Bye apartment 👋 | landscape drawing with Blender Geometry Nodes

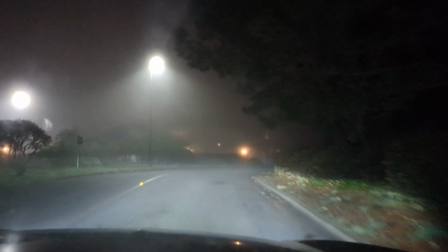4:20 It literally felt like we were in Silent Hills. Carl frequently got me thinking, oh my gosh, this is not the sunny California weather that I was promised. I am so moving out next year. But every once in a while, when there's just the right amount of fog, and when the sun hits the horizon at just the right angle,
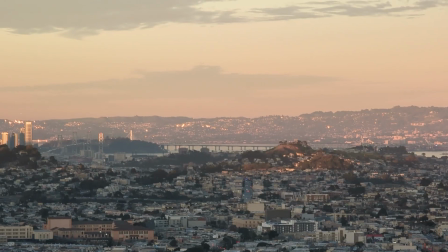4:40 the whole city starts to glitter and shine, and that makes all the suffering worth it.
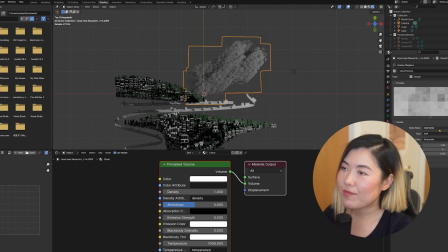4:47 So to capture Kahl, I started by using volumes. This was the first time I tried to use volumes.
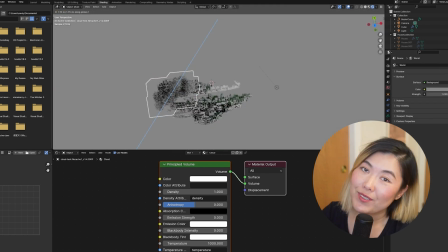4:54 I struggled a lot, and so did my laptop. But I had to do it, I had to capture the soul of Daily City.
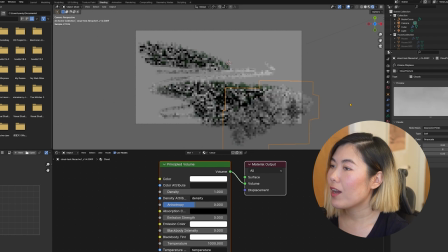5:01 Since my cities look more stylized than realistic, I wanted my fog to match the level of stylization.
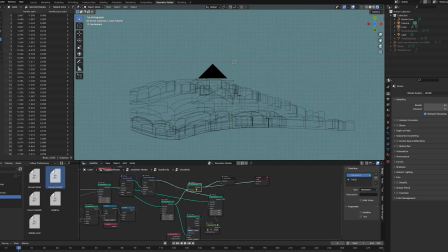5:08 So I went for generating the archetypal cloud shape by
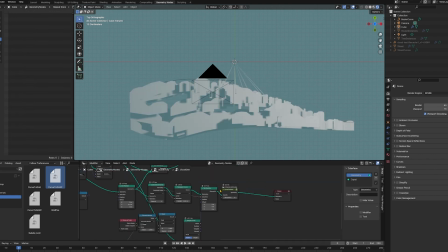5:13 subdividing a bunch of curves and bending their bezier handles upwards.
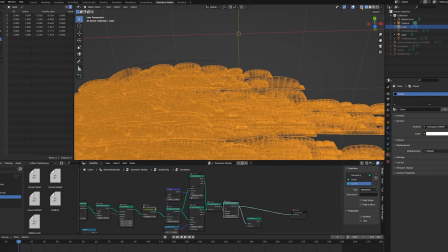5:18 Then I turned them into mesh, extruded them, layered them together so that they create this sense of depth.
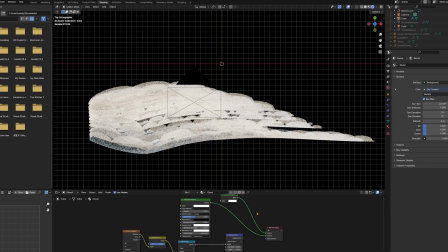5:25 To make things look more organic, I used this old trick of introducing noise either directly on the mesh itself or on the volume
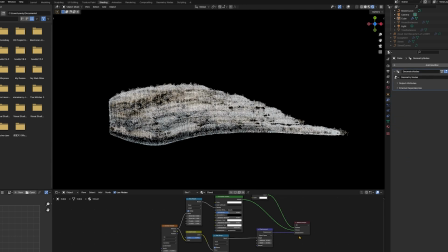5:34 displacement afterwards and after quite a bit of tweaking I was quite happy with how it looked visually.
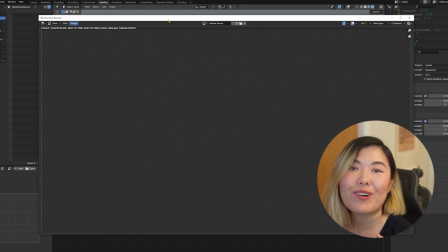5:43 But when I hit the render button I saw a render time of over 24 hours and that is just for one single frame.
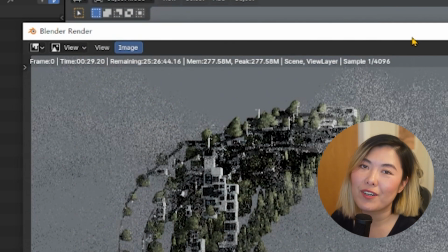5:52 It would have been fine if I had an entire render farm but sadly I do not.
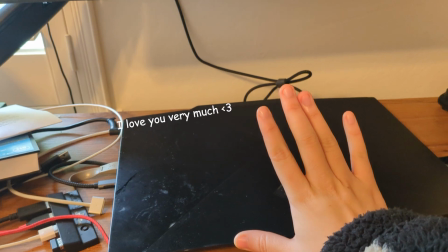5:58 I only have one laptop to slave around. We'll have to do something cheaper.
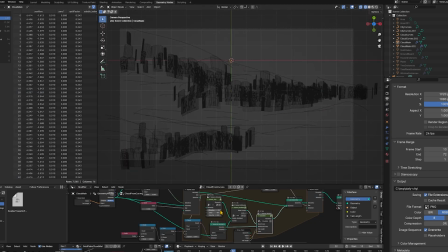6:05 I reluctantly moved on and started experimenting with drawing the clothes as sprites.
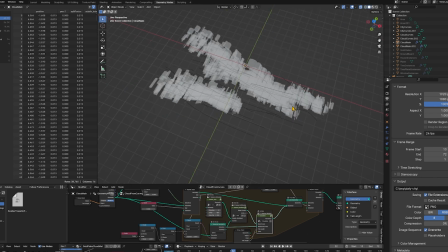6:11 I took inspiration from clothes in traditional Japanese landscape paintings like these.
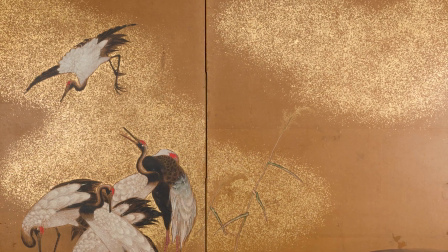6:18 These clothes are absolutely gorgeous and quite luxuriously made too, because they're actually golden leaves painstakingly applied by hands.
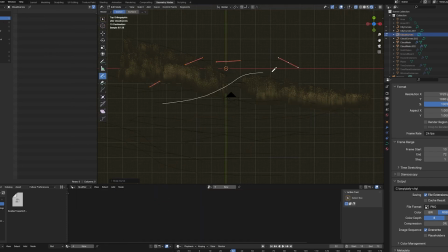6:28 Fortunately as 3d artists we don't actually have to use gold. I just made this gold flake texture and applied to my sprites so that when I overlap
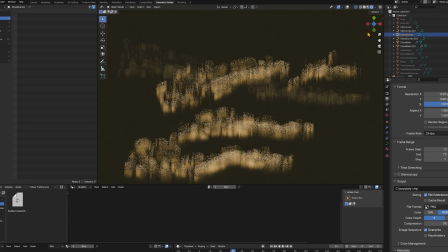6:36 them together they create this foggy misty effect that I really enjoy.
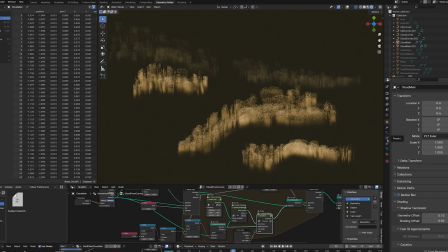6:41 They're super stylish. The best part is they are a lot lighter way to animate and render as well.
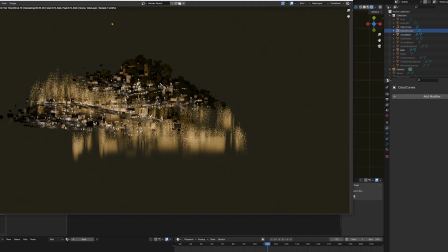6:48 Okay with the main elements in the scene setup we're now ready to test out the real power of the node system,
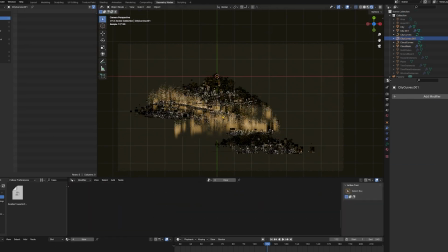6:55 which is to draw very few lines, freely define and tweak the overall layout, and get rich details instantly. As you can see here, I'm really just drawing the very rough shape of where I want my cities to be,
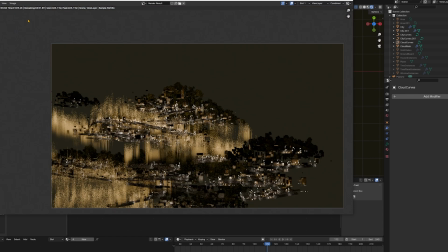7:09 and then I can quickly do a test render, check out the results, see if I like it, go back, change stuff up, test render again, rinse and repeat.
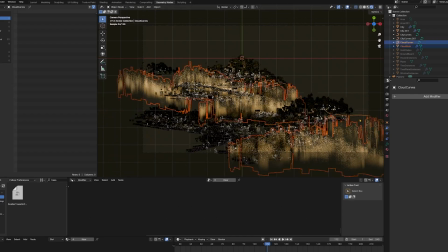7:18 You might look at this and go, hey, why does it look so different now?
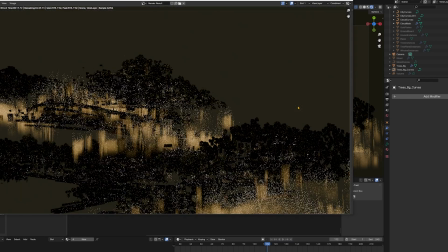7:22 Well, I actually decided to change to a nice scene and generate many small light sources.
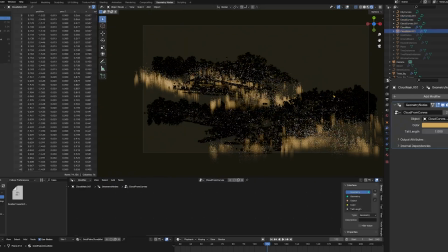7:27 I just really like the aesthetic and scattered light sources while definitely adding to the render time.
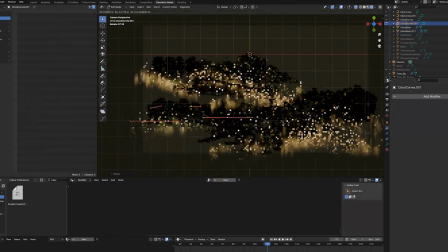7:34 Can look really nice with cycles.
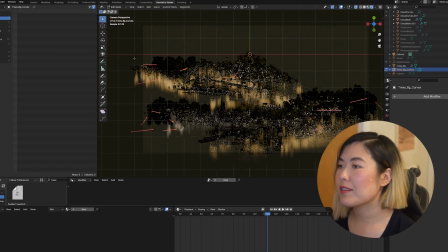7:38 So after a lot of tweaking on the material, the animation, and the composition, the scene is ready for rendering. Let's go for a walk while we wait for the render to finish. All right, that was a bit of a lie. I actually drove 40 minutes to come back here because I just wanted to indulge myself in a moment of nostalgia.
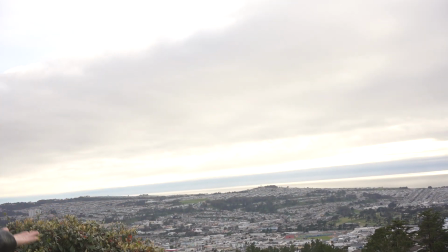8:01 I mean, just look at it. This never gets old. It's good to be back. It's really good to be back. When I looked here, I felt a very strange sense of detachment, loneliness, and peace. It was very different from the lifestyle that I was used to. When we moved here during the pandemic, it was the perfect haven to hide away from all the craziness of the world.